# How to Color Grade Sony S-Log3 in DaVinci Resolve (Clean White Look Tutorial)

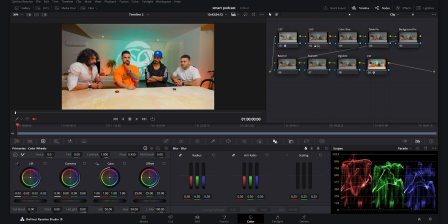(3:57)
Now our footage is a little bit dark on the midtone, so I will play with the gamma and increase the gamma in order to bring up the midtones and make it more bright in the midtone areas. And then I want to play with the gain and add a little bit punch to my white points, and I am pleased with the results.
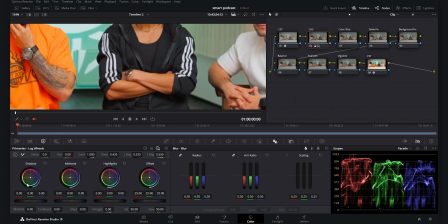(4:17)
Now I want to go to my log wheels, and for the shadows I want to decrease the shadows in order to add punch, as you see, to my lower blacks. This is a really cool feature in DaVinci Resolve. I always use it in order to add contrast to my blacks.
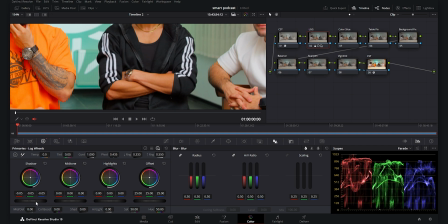(4:31)
As you see here, if I show you the before and after, it makes a huge difference adding contrast to the blacks, and I really love the results here.
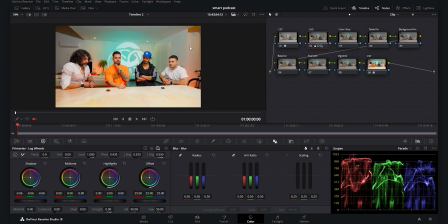(4:39)
So this was it for the lift and gamma angle, and you can see the before and after. Now I want to go to my color slice node and use the new color slice feature of DaVinci Resolve 19, which is really amazing. I want to add density to this cyan behind the subjects, and I want to make it more dense, so I'm going to play with the cyan and start density.
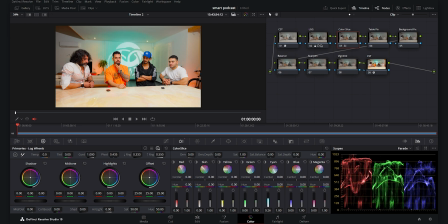(5:01)
As you see, when I increase this density slider, it adds a beautiful dense to the color. And now I can use the saturation slider in order to add saturation to it, which is really nice. As you see here, when I increase it, we get a more dense
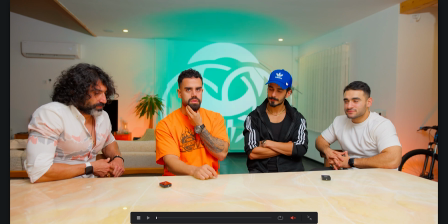(5:17)
cyans, and it also affects a little bit of the hat, and I really like the effect.
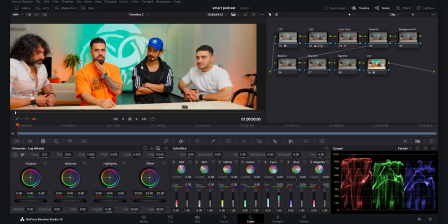(5:22)
It's no problem, and I really love the effect this color slice makes on the footage.
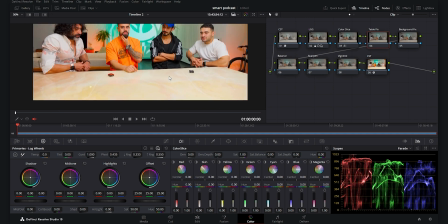(5:28)
Now we go to the next node, which is table fix. As you see, we have a yellowish tone here on the stone, which I think it's not really nice. I want a full white stone, which is really beautiful and makes the footage really pop. So we go to our qualifier, and I want to use my qualifier to select the table.
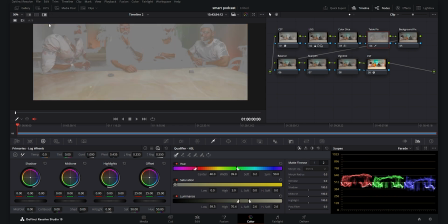(5:47)
So I drag my qualifier here, and now I enable this mask to see which areas I have selected. I have to play with this hue, saturation, luminance. So I start playing with them, and I want to decrease this area, this range, in order to only select the table.
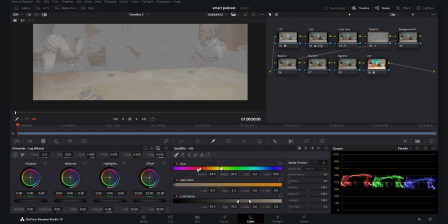(6:04)
So we should play with the saturation and hue and luminance in order to only select the table. So we play with it in order to get a good result. Do not forget to play with these options you get here for the matte finesse in order to get a clean selection.
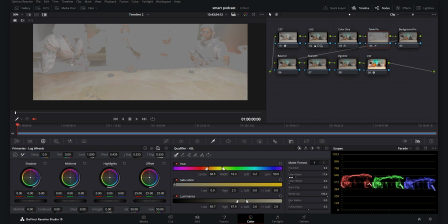(6:21)
As you see here, when you play with it, you can get a better selection. I will play with these options in order to make my mask better, and I will add blur radius, and I go here and use the denoise option, which is a really cool option.
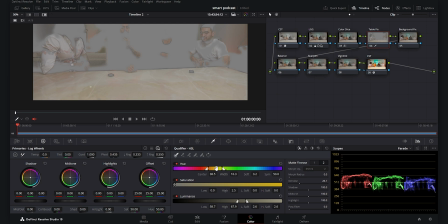(6:35)
You get a clearer mask, and then I can play again with my hue and saturation and luminance.
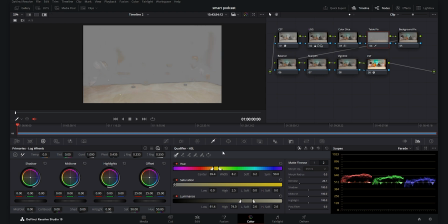(6:43)
Now, as you see, I have a really clean mask, and if you want to make it much more accurate, you can add a power window here and use this pen tool, and here you can select this area, and by this way you can get a much cleaner selection.
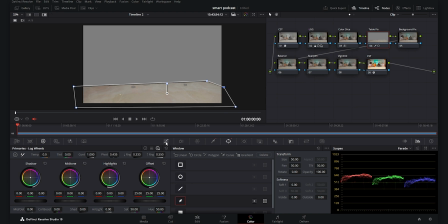(6:59)
Now you can easily go to the saturation, hue versus sat, and select this area. Now I want to widen this range, and here for the red. Now I want to decrease this point, and as you see, we get a really clean white look for the table, which you see here.
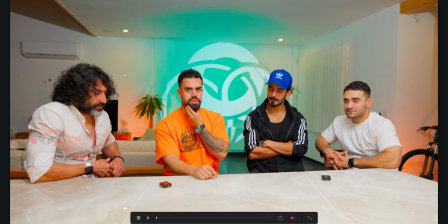(7:17)
It makes a huge difference, guys, which is really awesome.
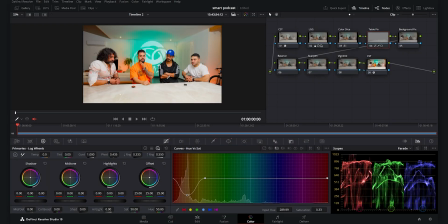(7:21)
And this removing the yellow thing is just really cool in photography editings,
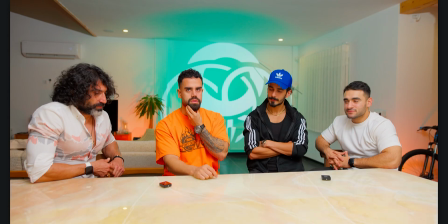(7:29)
image editing, and also in videos. I really like this trend, and I really like this effect which you get.
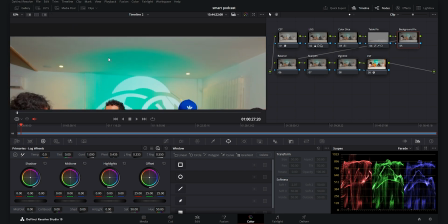(7:35)
Now for the background fix node, here as you see, my light spill for the background is not really soft,
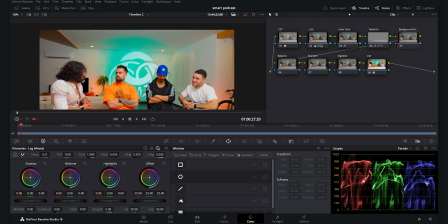(7:42)
and we see line here, which I don't like it, so I want to fix it. I again use my pen tool here, and I want to create a mask, and here as you see, I drag this and want to add softness, a lot of softness to it. You can check the result here. Now you can use the options mid-tone detail.
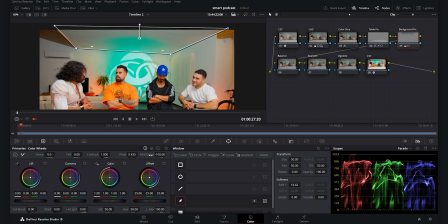(8:01)
As you see, if I decrease this, it makes it really softer, and again I want it to be more soft.
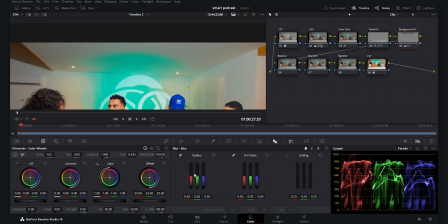(8:08)
In order to do this, I use my blur and sharpen tool, and I want to add so much blur to this area.
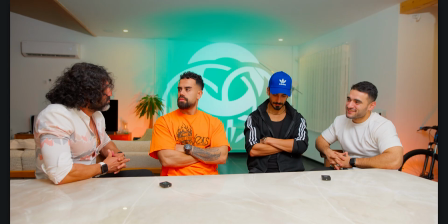(8:14)
As you see, this makes it really soft and dreamy. I really like this effect.
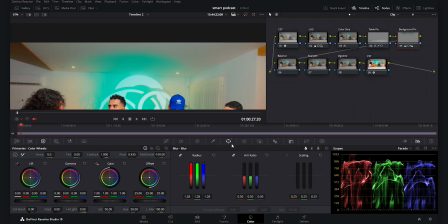(8:19)
And again, if you do not want it to go to this part, you can move it to the upper point, but it's okay.
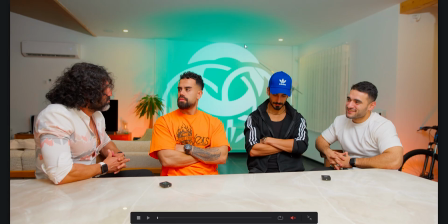(8:26)
And I really like the effect, and it also adds a blurry effect to the background, which I really like.
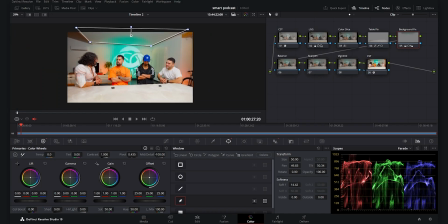(8:32)
And here was my background fix. Now the next node is the balance node.
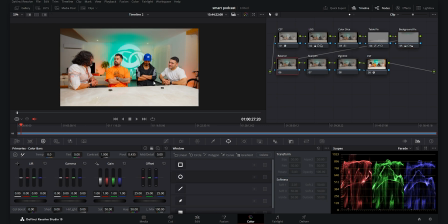(8:37)
Here I want to use my primary bars in order to balance my footage, and for the lift, for the shadows, I want to decrease the reds a little bit in order to make this footage. As you see now, my shadows are cooler and we see less of the red in the shadows, and I want to also add blue to my shadows in order to make it cooler.
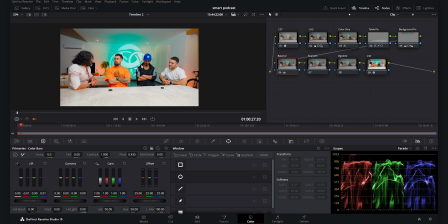(8:56)
As you see, it is much more pleasing now, and I really like the effect I get with this lift balancing, which makes the footage cooler. Now for the midtones, which is the gamma, I want to decrease the blues in order to make it a little bit warm in the midtone areas,
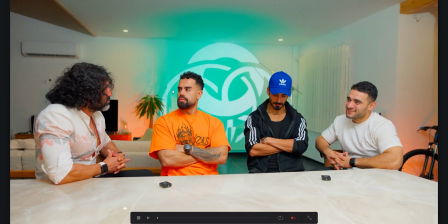(9:12)
and add yellow, and it gets a little bit greenish, so I want to decrease the green. Now, as you see, it is more balanced and we have a balanced mid-tone.
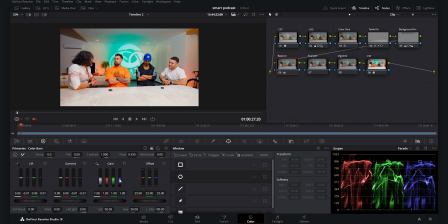(9:22)
Now for the gain, I want to add blues to my gain in order to make it cooler.
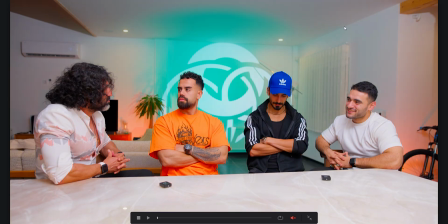(9:27)
In the white areas, as you see, it makes it much more cooler, which I really like it.
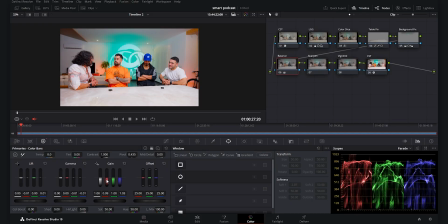(9:31)
I also want to decrease the reds again in the white areas in order to add cyan to my white areas,
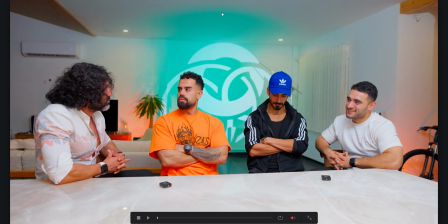(9:39)
and this makes the whole footage a lot cooler, which I really like this effect because we have a orange shirt here and we have orange lights, and I would like the whole footage to be more cool. So we have a beautiful tonal contrast here.
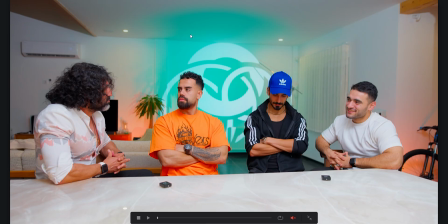(9:56)
As you see, we have a really cool white area around the subjects, and the middle of the picture, it's warmer, so the eye will go towards the subjects here in the middle.
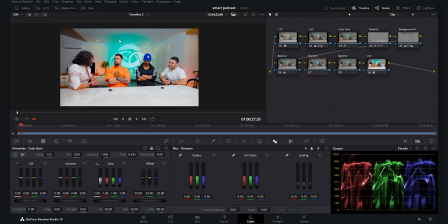(10:09)
Now I go to my sharpen node, and here I go for the sharpening. If I zoom on the video, I can sharpen the footage.
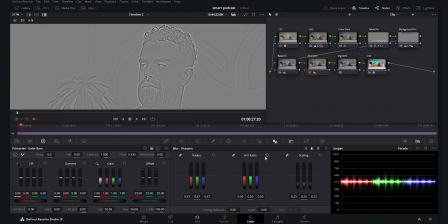(10:16)
As you see, I want to enable this mask and the ABN. Here I want to decrease the scaling. I want the sharpening only limited to a certain area. So I select this scaling, and then I can increase the sharpening and again decrease the scaling.
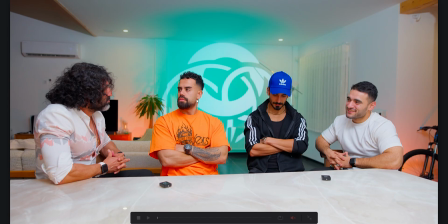(10:32)
I do not want it to be everywhere. And if I check it, you can see how this affects the video.
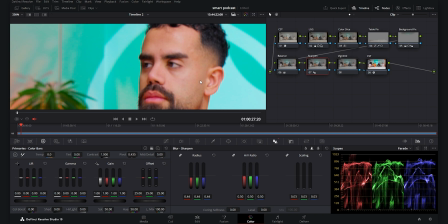(10:38)
It is really subtle and nice, and I'm pleased with the sharpening. Now for the last node, which is vignette, I want to create a power window here,
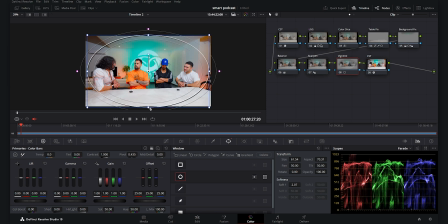(10:46)
and I want to give it so much feather, and this is what makes the subjects really pop. I want to invert it and give it so much softness. You can check the result here. And now I go to my curves and I decrease the curves here.
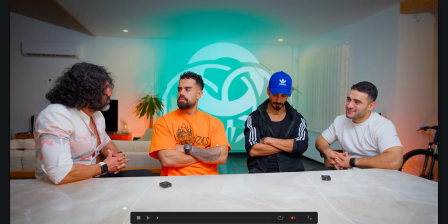(11:01)
This is what brings the eye of the viewers to the middle point, and this is just really amazing.
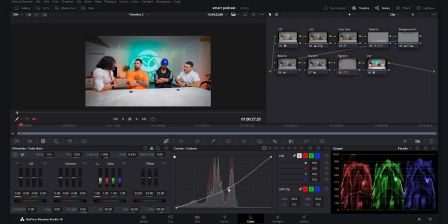(11:08)
I really like the vignette effect.
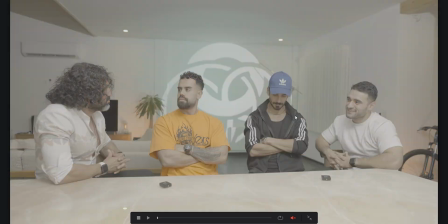(11:09)
I give it so much, and as you see, if I show you the whole before and after, the came so much and made this footage really pop.
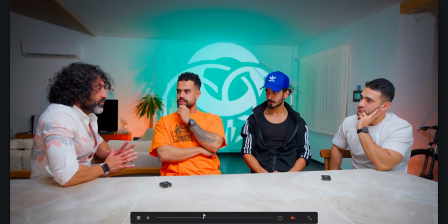(11:18)
I really like the colors, and I am pleased with the result I get in this tutorial. Thank you so much for watching this tutorial, guys. If you have any questions, please feel free to ask them in the comment sections. I am really amazed by the love and support which this community gives to me, and I truly appreciate it. I will be seeing you in my future videos. Goodbye.